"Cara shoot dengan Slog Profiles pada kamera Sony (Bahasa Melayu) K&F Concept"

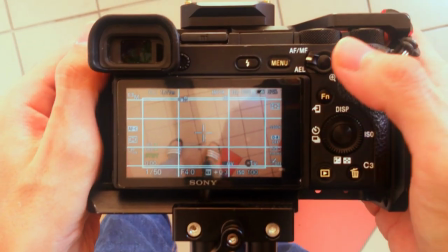enable lock pada kamera Sony tu korang kena pergi bagian menu icon kamera yang pertama tu korang tekan pergi ke page plus picture
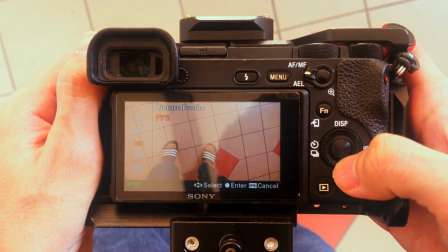profile so Sony by default dia ada offer 9 jenis profile aku tak sure benda ni sama across the board pada setiap model kamera untuk A65 ada 9 jenis lah so kita ada picture profile kosong sampai 9 ada macam-macam jenis profile ada sini, ada S-Log, ada ITU 709 dan lain-lain lah aku tak berpengingat so aku personally pilih picture profile no.
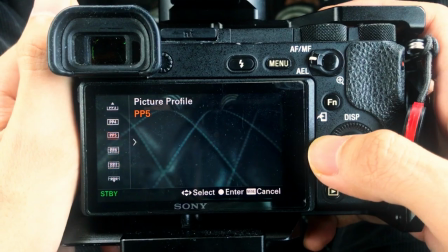7 which is S-Log 2 so reason aku pilih S-Log 2 sebab S-Log 2 perform better dalam bagian highlight there's no such thing S-Log 3 better dari S-Log 2 it's purely gamma tu direka untuk certain things so kalau korang nak recover bagian langit atau highlight korang pilih S-Log tu lah kalau korang nak shoot yang bagian yang ada banyak banyak shadows atau korang nak preserve detail shadows tu banyak korang shoot S-Log 3 tu je beza dia untuk aku, aku personally customise picture profile 7 tu sebab dia punya
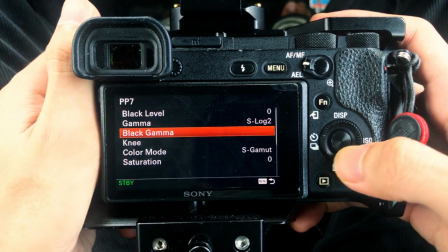colour gamut tu by default adalah S-Gamut so kalau korang tengok pada
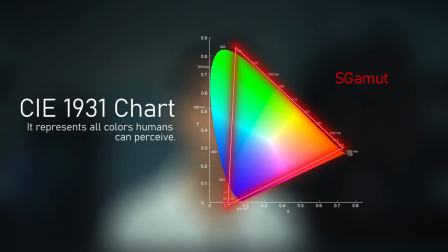CIE chart S-Gamut punya size di luas dia boleh tangkap spectrum warna yang banyak so aku pilih S-CAMMET 3 sini instead sebab dia punya size camera tu lebih kecil,
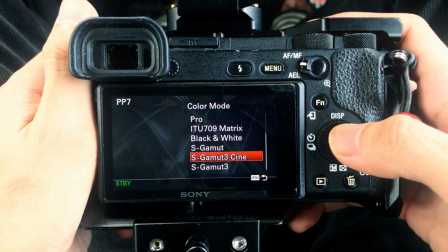so mesti korang terfikir kenapa aku pilih yang kecil sedangkan S-CAMMET by default besar ni berbalik pada kekurangan camera tu lah, sebab model A7 III sampai lain model A6 III cuma boleh rekod 8 bit warna sahaja, means setiap channel red, green and blue cuma ada
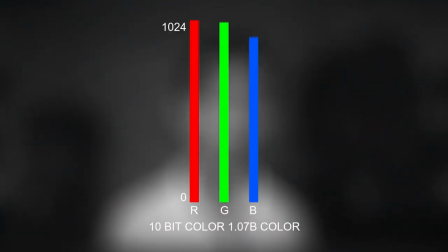255 tonal range so tak banyak jumlah warna yang anda boleh simpan ok so kalau gamut tu besar warna sikit bila kita color grade dia nanti warna akan mula pecah
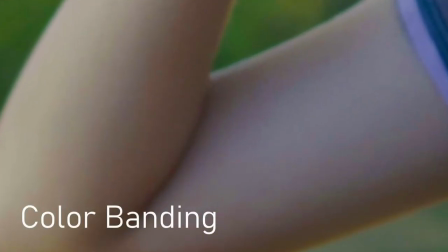dan dari situ kita boleh nampak color bending so personally aku tak apa-apa suka color yang pecah so aku pilih S gamut 3 instead so tu just cuma aku korang tak perlu tukar pun nak shoot S gamut tak ada masalah janji korang tak paksa warna tu untuk pergi jauh sangat lah itu je ok So sekarang kita dah pilih picture profile kita Kalau korang perasan Base ISO pada S-Log Tak kisah S-Log 2 ke S-Log 3 ke ISO dia
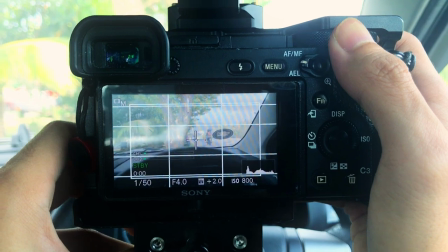bermula daripada 800 So video kita akan jadi sangat terang So untuk compensate cahaya yang tinggi ni Korang kena sacrifice salah satu It's either aperture atau
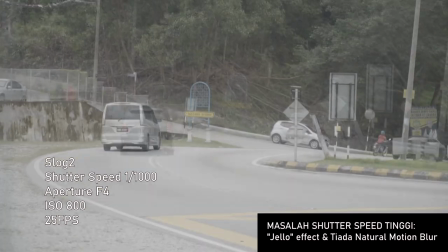shutter speed Okay so kita mulakan dengan shutter speed Kalau kita increase shutter speed Sampai 1000 macam tu Motion picture saya akan nampak choppy So tak sedap mata memandang Bila kita tengok video tu So it's better to stick Shutter speed tu double Daripada frame rate kita lah Itu just rules of time When shooting video Okay so kita lock Shutter speed kita double Tapi video kita masih terang Sebab ISO
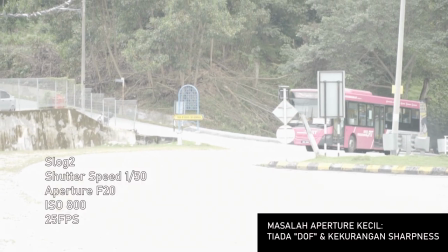800 Kita kecilkan aperture Mungkin iris kita kecilkan Sampai f10
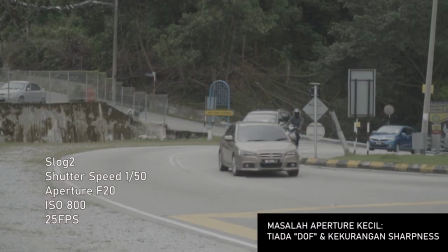F16 Semata-mata nak composite Caya yang tinggi Tapi masalah dia pula Kita tak ada depth of field Tak ada pokey So separation tu tak ada So kita mungkin shoot dalam Aperture Bukaan luas lah Macam f4 macam tu So macam mana kita nak gelapkan image tu untuk dia nampak neutral So solusi dia ialah pakai variable ND filter So KNF ada hantar kat aku 2 jenis filter ni Dua-dua
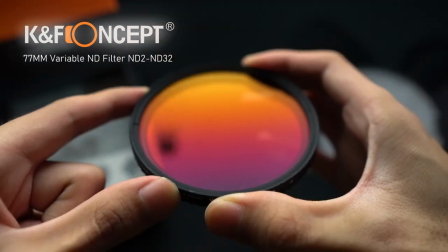ni adalah sama variable ND filter So filter ni kita pasang depan lens
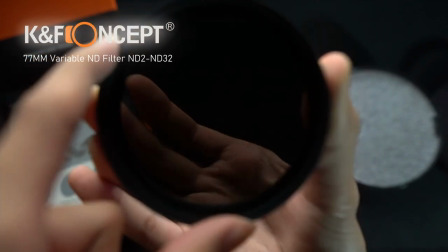kita Dan kita just pusingkan filter tu untuk gelapkan gelas tu lah So dia macam pakai spek lah So bila kita pakai spek dia akan gelapkan cahaya tu So kurang cahaya tu masuk dalam lens kita alright,